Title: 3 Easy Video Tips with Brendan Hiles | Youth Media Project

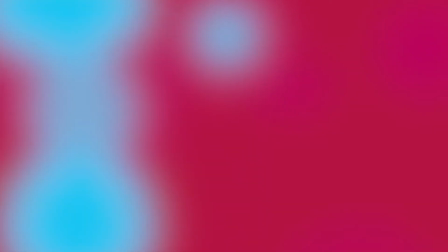0s
Hello everyone, my name is Brendan and today we're going to go over 3 easy tips to improve your videos.
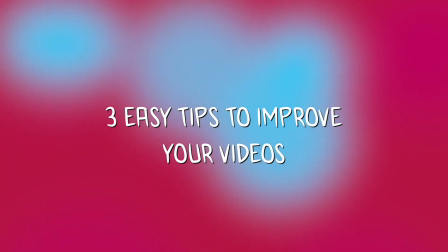5s
I'll explain each tip and any relevant concepts and then give examples from my own work and others.
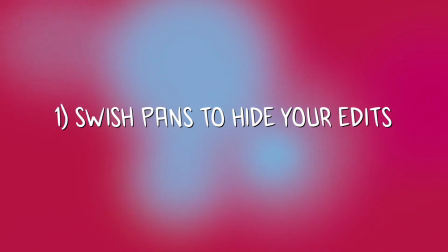11s
Okay, let's begin. First tip is using a swish pan to hide your edits.
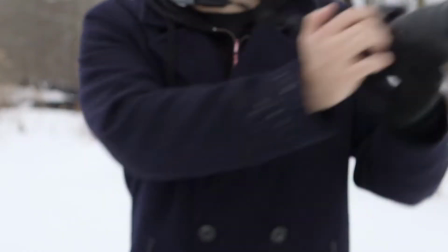15s
Now a swish pan is moving the camera very quickly in any direction to get motion blur.
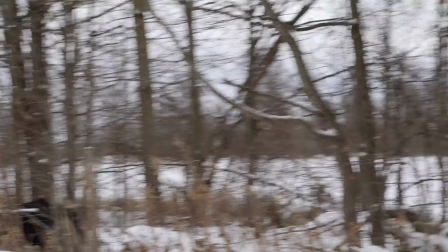21s
How much motion blur there is depends on your shutter speed.
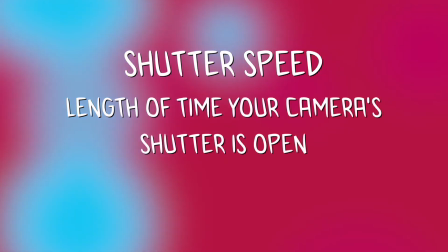25s
Shutter speed is the length of time your camera's shutter is open, exposing light onto the camera's sensor.
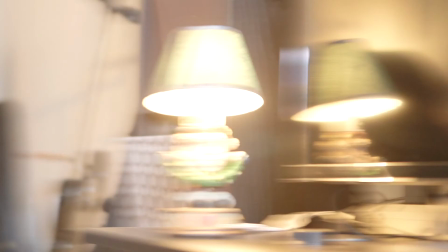31s
If your camera allows it, you can also turn down the shutter speed to allow a greater amount of blur.
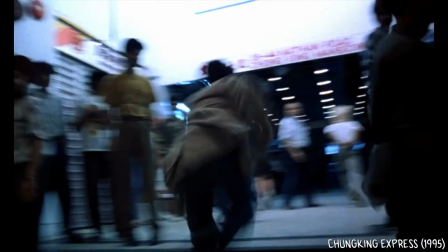36s
Though usually you'd only turn it down in super low light situations or for stylistic reasons.
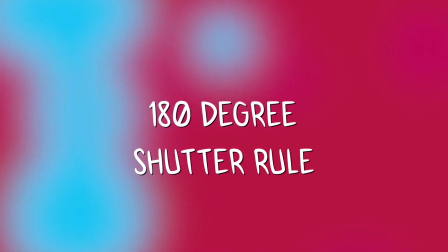42s
There is the 180-degree shutter rule, which we won't really get into,
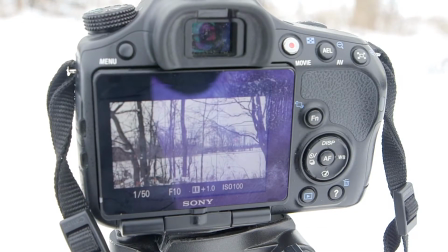46s
but ideally around 148 or 150 is the best to get that film look with a natural motion blur.
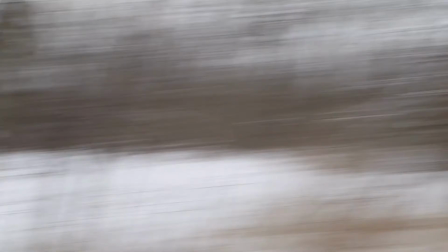53s
The moment the frame is blurred is a great time to actually mask your edit.
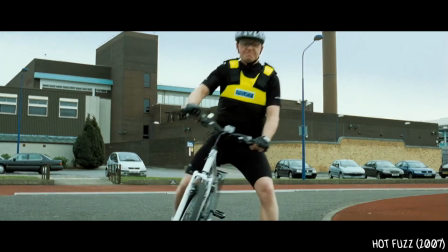58s
This is a great technique to use for a transition, or stitching together a number of shots.
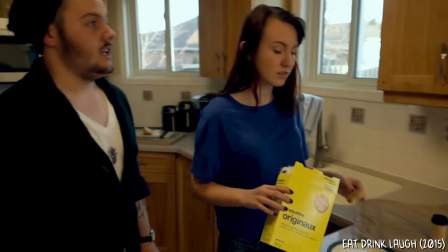63s
I usually like to plan my longer shots with a few of these moments to allow it to switch to different takes if need be.
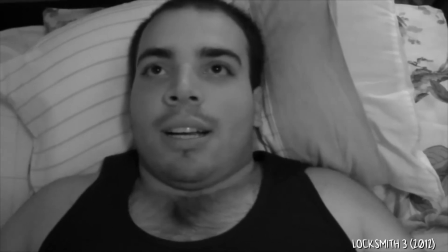70s
And this tip can not only be done by panning or tilting the camera quickly, but also by having something move quickly in front of a camera in a wipe-like effect,
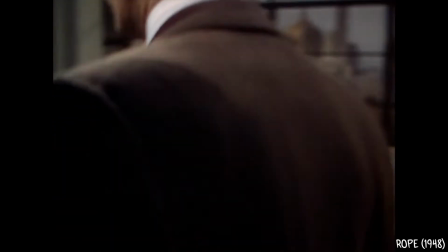78s
or moving the camera over a dark or obscured area in a dip to black-like transition.
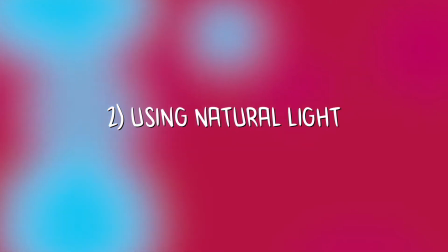84s
Second tip is using natural light. This tip is more of a broad approach than a specific technique,
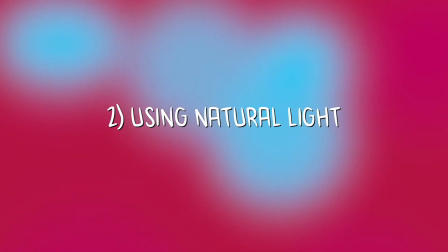89s
but it will still improve the look of your films and can also allow for a quicker turnaround for shooting scenes.
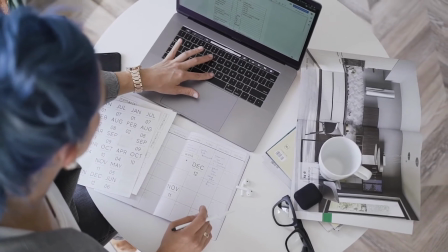95s
And all you need is some location scouting and some mindful scheduling beforehand.
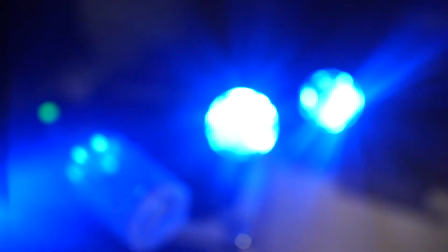99s
Light is one of our main tools, and of course you can buy many different types of lights, but the cheapest and most powerful one will always be the sun.
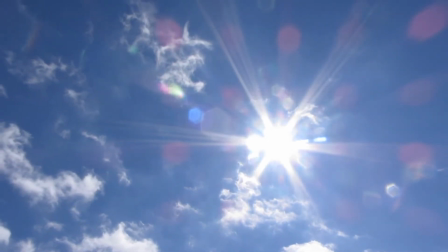107s
That's why it's great to try and plan around locations that offer as much natural light as possible,
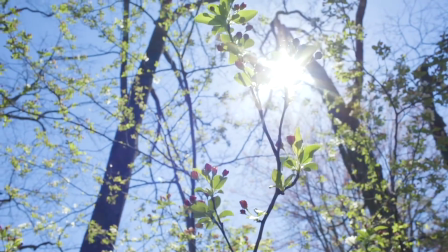112s
and you should usually consider it in how you frame your shots, but always be mindful of overexposure,
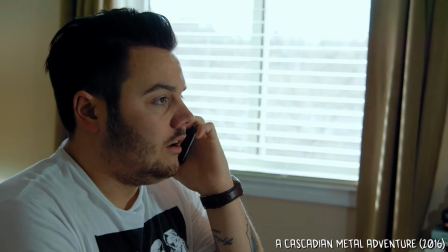118s
especially if it's taking up a large section of your frame. I like having a window be a single source of light to create a nice contrast and to make things really manageable.
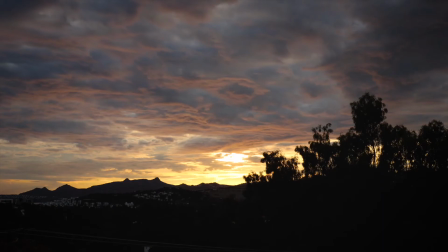127s
Another great time to shoot is of course golden hour or magic hour, which is the period of daytime shortly after sunrise or before sunset,
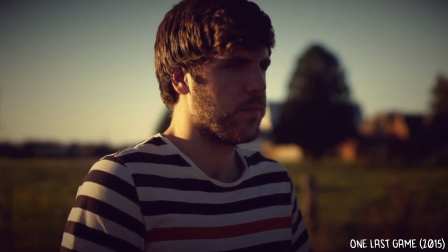135s
when daylight is redder and softer than when the sun is higher in the sky.
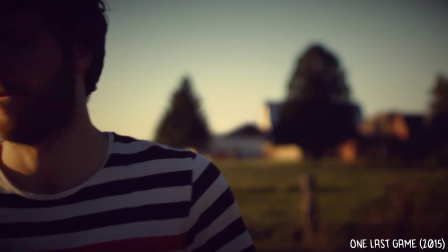139s
Also, since you don't have to worry about setting up lights, this allows you to focus on getting additional coverage or takes and also the performance of the actors.
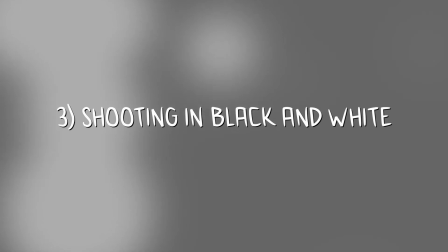147s
Third tip, which kind of plays into the last one, is shooting in black and white.
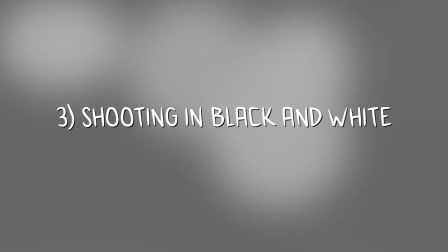152s
Now, of course, this is a personal preference as well, and definitely another stylistic one, but it can also be a helpful trick to allow more freedom over your shot choices.
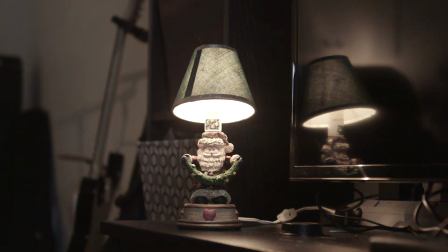161s
Most cameras will have a saturation meter that you can turn all the way down,
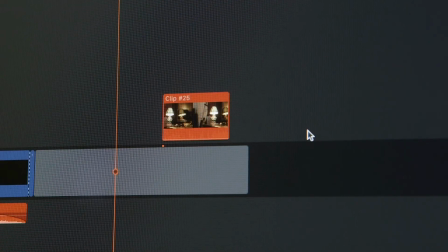165s
or most every editing software has a quick filter you can place over your footage to achieve this look, but most importantly,
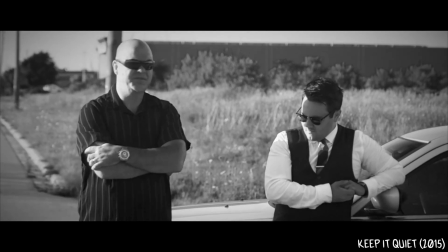171s
it helps you because it frees you from worrying about color temperature.
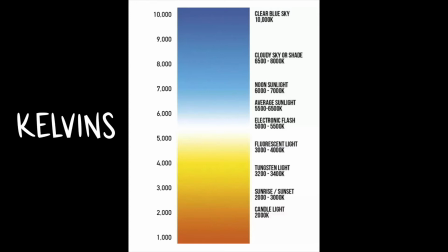174s
See, if you don't know, color temperature is measured in kelvins, and it ranges from a lower, warmer red to a higher, cooler blue.
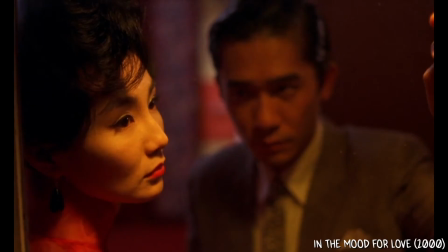181s
It's definitely a good thing to learn about and understand, and helpful in matching together light sources and also creating interesting looks.
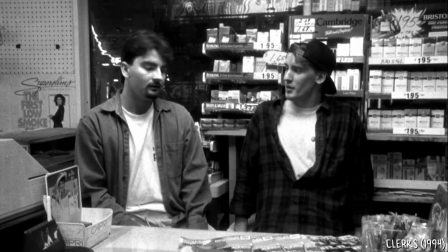188s
But if you don't have the budget to afford various light sources, or you don't have complete access to the locations you're using,
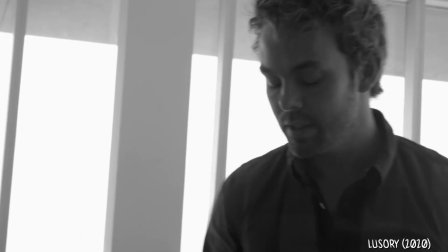195s
or you simply don't have time to set up lights, shooting in black and white makes it so you don't have to worry about that warm 28K light bulb mixing with that
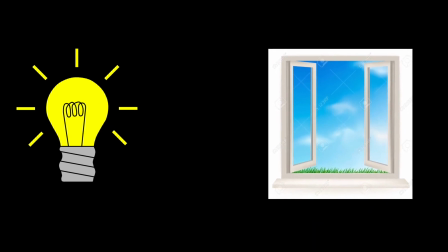203s
cool 10K natural light from the nearby window to create a slight green hue over your actor's face.
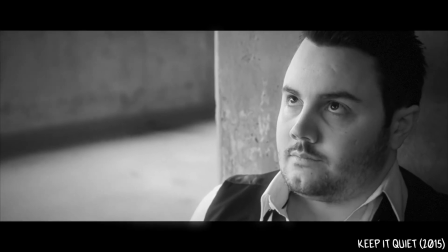209s
Now, of course, there's a wide range of color correction programs to help with matching looks, but if you're a beginner,
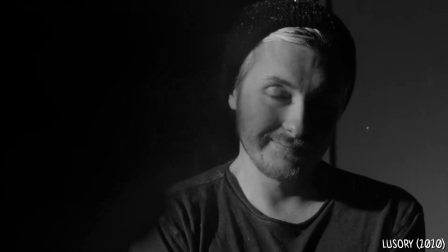215s
it is helpful to shoot in black and white at least early on, because I feel it helps you focus on a key aspect that can be overlooked,
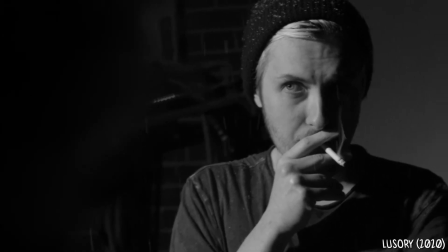222s
which is also something so pivotal in achieving a professional look, and that is contrast.
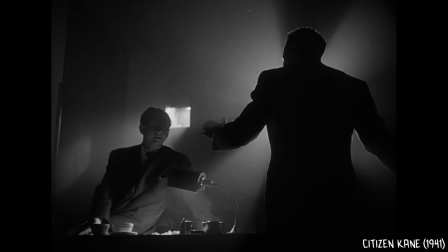228s
Black and white is really the choice between light and shadow.
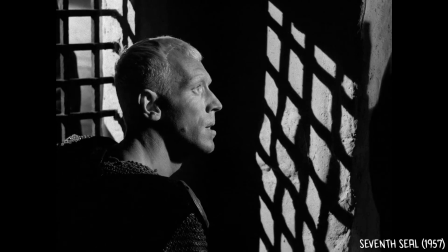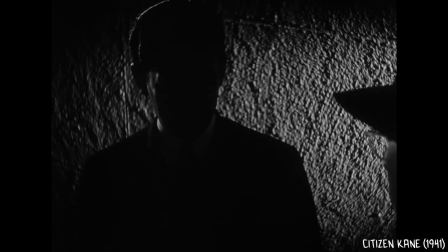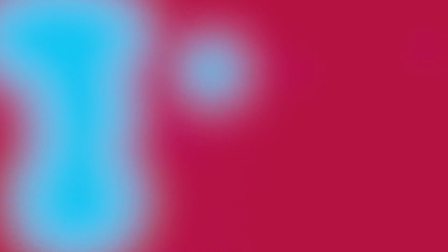245s
Well, that's my 3 tips.